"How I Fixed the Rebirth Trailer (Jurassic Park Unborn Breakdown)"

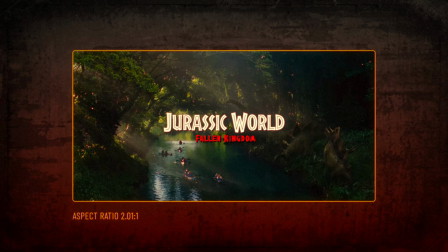(8:10)
Bayona came on to direct Fallen Kingdom and went with anamorphic widescreen, 2.39 to 1,
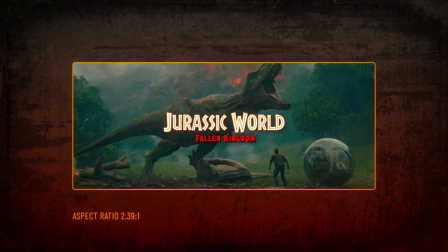(8:16)
which you could argue gives the film a more cinematic look, but I honestly think it made the film stick out in a really weird way, especially because when Colin Trevorrow came back to direct Dominion, he switched back to 2 to 1.
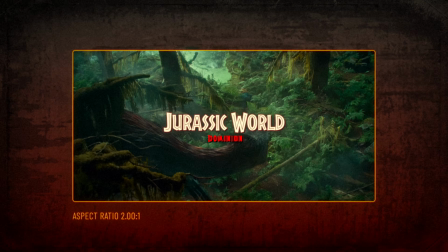(8:29)
I think it would have been much better to keep them consistent and stick with 2 to 1 for all the Jurassic World movies.
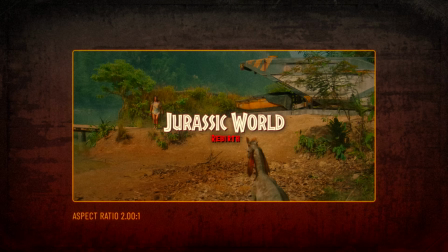(8:35)
But now, here we are with Jurassic World Rebirth, flip-flopping yet again to 2.39 to 1.
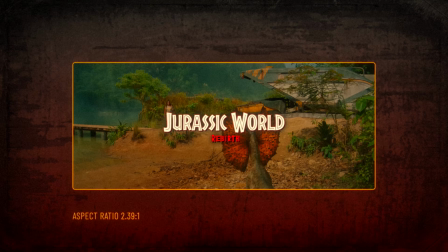(8:41)
And I know it sounds like a trivial thing to be frustrated about, but choosing the right aspect ratio to tell your story is a lot more important than people realize.
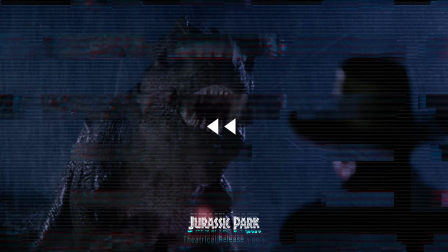(8:49)
Here is a shot of the T-Rex we all know and love in its widescreen theatrical glory.
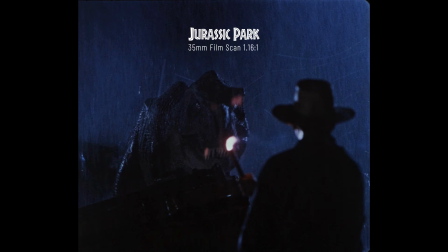(8:54)
But Jurassic Park was originally shot on 35mm film, which is 1.16 to 1, pretty close to a square.
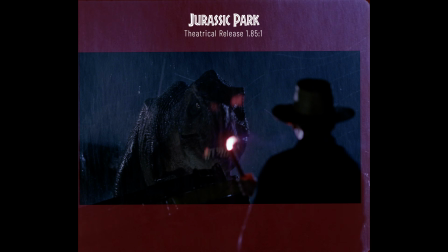(9:01)
You can see here how much more of the film didn't make it into the final cut. And it's honestly so cool to see what this film looks like uncropped. But the theatrical aspect ratio still gives us great framing of both Dr. Grant and Rexy in the same shot.
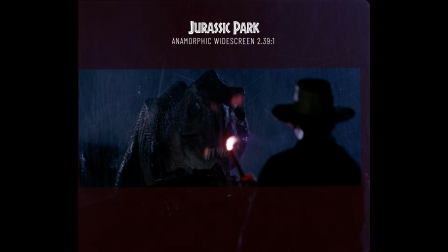(9:15)
Let's take a look at this same shot, but with an aspect ratio of 2.39 to 1.
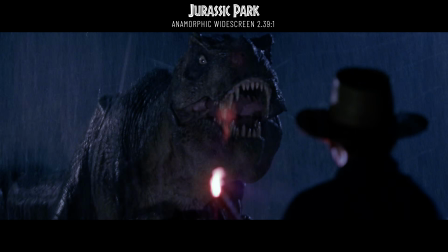(9:20)
It just doesn't feel the same. And look how Rexy gets cut off at the top of the frame. Remember this, it'll be important later.
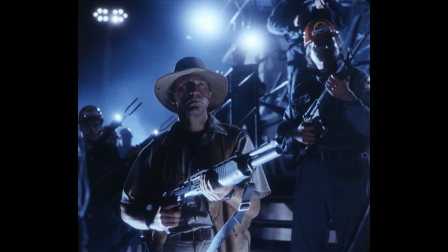(9:26)
As gorgeous as it is to see Jurassic Park in its uncropped 35mm glory, It's also never how it was meant to be viewed.
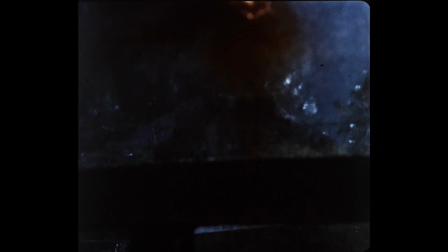(9:34)
There are parts in the original 35mm film scan where you can clearly see things left in frame that were never meant to be seen,
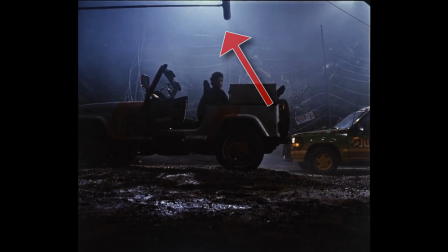(9:41)
like sprinklers here, boom mics in the shot, the matte box on the camera lens,
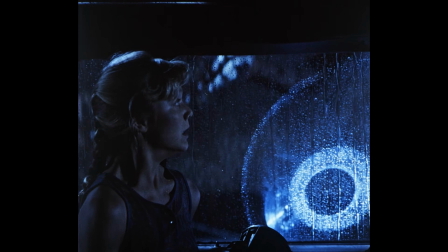(9:45)
all that good stuff. It was only filmed this way to give the director more wiggle room in post-production to reframe the shot if they needed.
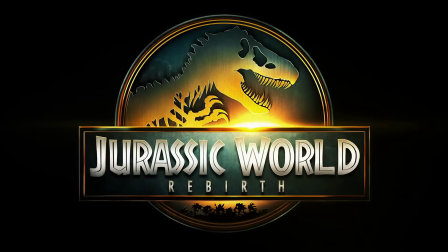(9:52)
Okay, now back to Rebirth. If I was directing it and I wanted everyone to feel like we were going back to the roots of the original movies,
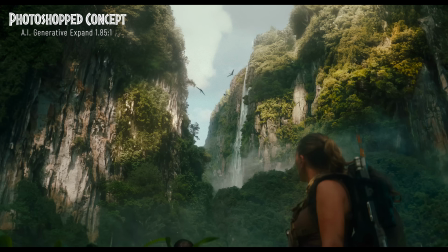(10:00)
I definitely would have gone with the original 1.85 to 1 aspect ratio, but somehow 2.39 to 1 returned.
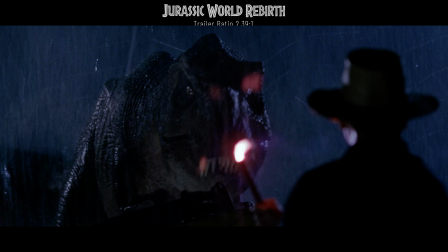(10:08)
Remember how the T-Rex got cut off here when we viewed it in anamorphic widescreen? Well, here's an actual unaltered shot from the Rebirth trailer.
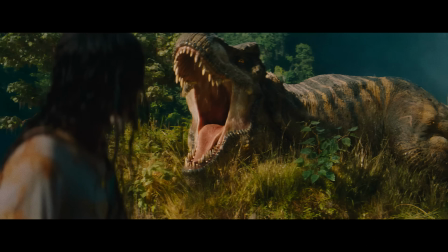(10:16)
Do you see how this shorter aspect ratio ends up cutting off the T-Rex as it starts to roar?
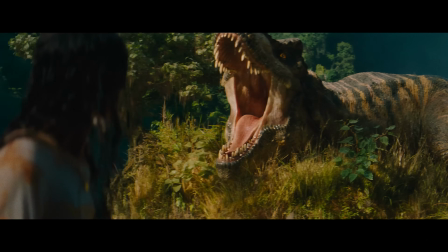(10:21)
I just really don't know why they decided to go this route. I mean, let's just imagine how much better it would look in the 1.85 to 1 aspect ratio.
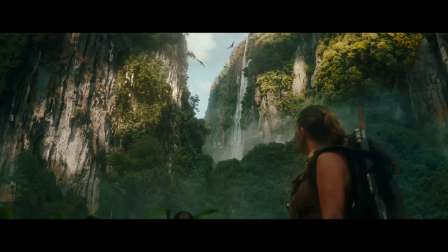(10:29)
For this re-edit of the trailer, I can't add extra height, unfortunately.
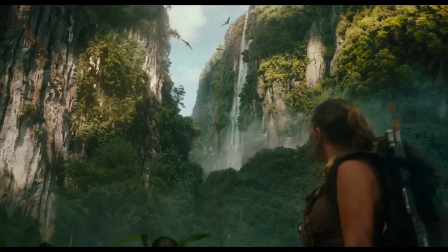(10:33)
I can only zoom in to create a new aspect ratio. This is why I decided to stick with Colin Trevorrow's 2 to 1 aspect ratio,
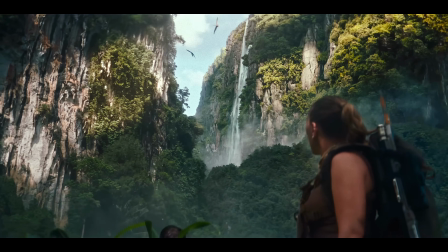(10:41)
so we didn't lose too much of the visuals on the sides and be more in line with the rest of the Jurassic World movies.
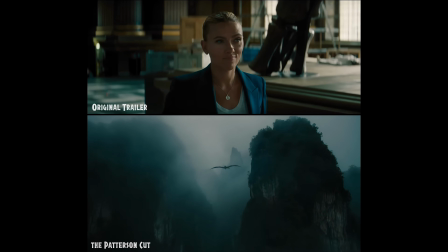(10:50)
The original Rebirth trailer follows a pretty standard action-adventure structure, introducing the mission, assembling the team,
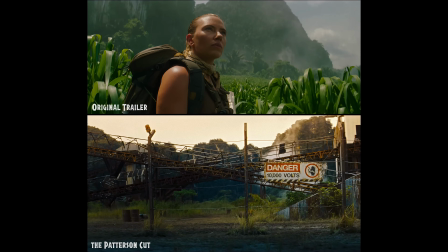(10:56)
explaining the stakes, then escalating into tension and danger, peppered with some moments that are supposed to be funny.
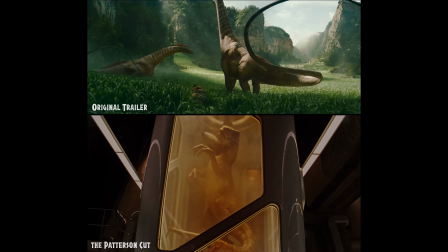(11:02)
While functional, it lacks a true sense of wonder and mystery, like the original Jurassic Park.
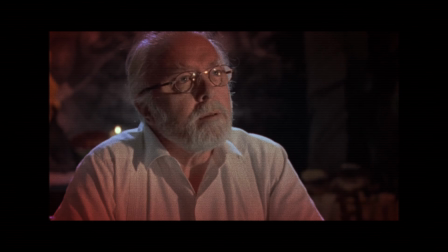(11:08)
So for my re-edit, I wanted to start off with John Hammond's voiceover from his Petticoat Lane speech in Jurassic Park.
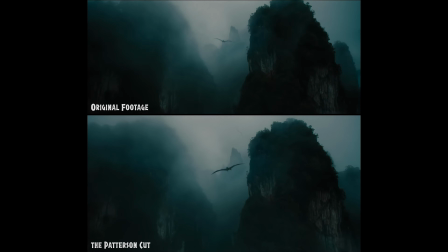(11:16)
And I used Topaz Labs for super slow motion on these shots from the trailer.
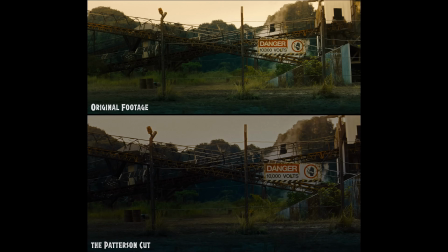(11:20)
I felt like they really give you the sense of beauty and terror of this new chapter of the Jurassic franchise. Just adding John Hammond's speech over some of these shots really connects it to the original film's themes of ambition,
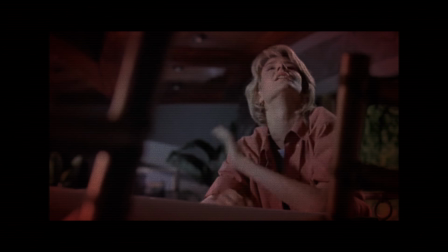(11:33)
wonder, and the ethical dilemmas of genetic engineering.
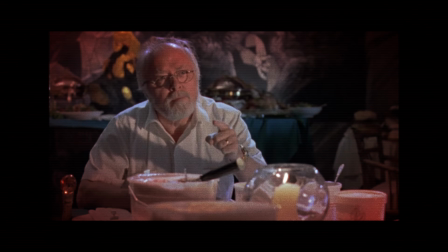(11:36)
His line, "Creation is an act of sheer will, next time it'll be flawless," reframes the entire trailer as a continuation of that legacy,
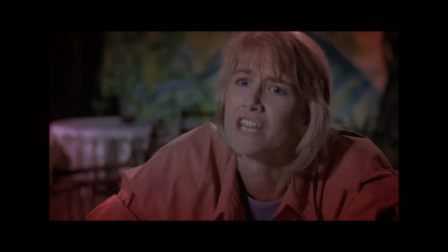(11:44)
suggesting that this new story is part of a greater cycle of attempting to perfect what was never meant to exist.
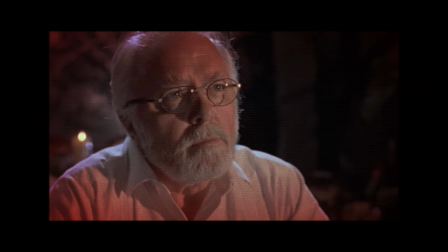(11:51)
It adds emotional weight and a sense of history,
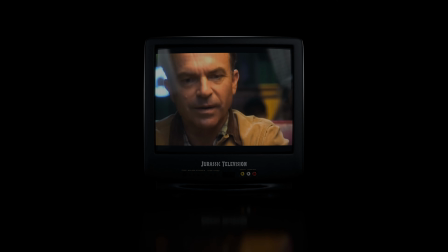(11:54)
setting the stage for the trailer to feel like a continuation of the franchise rather than a standalone action movie.
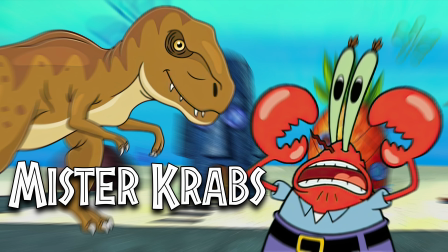(12:00)
In the original trailer, we start off with Mr. Krabs sorry, I read that wrong.
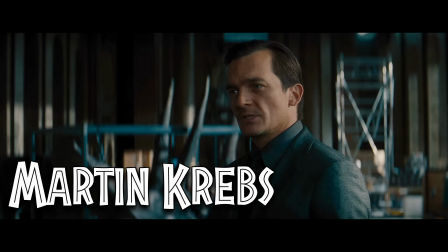(12:05)
We start off with Martin Krebs introducing Dr. Henry Loomis to Zora Bennett.
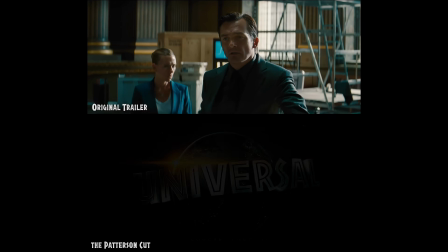(12:11)
It makes the mission feel more like an adventurous heist rather than a deadly expedition.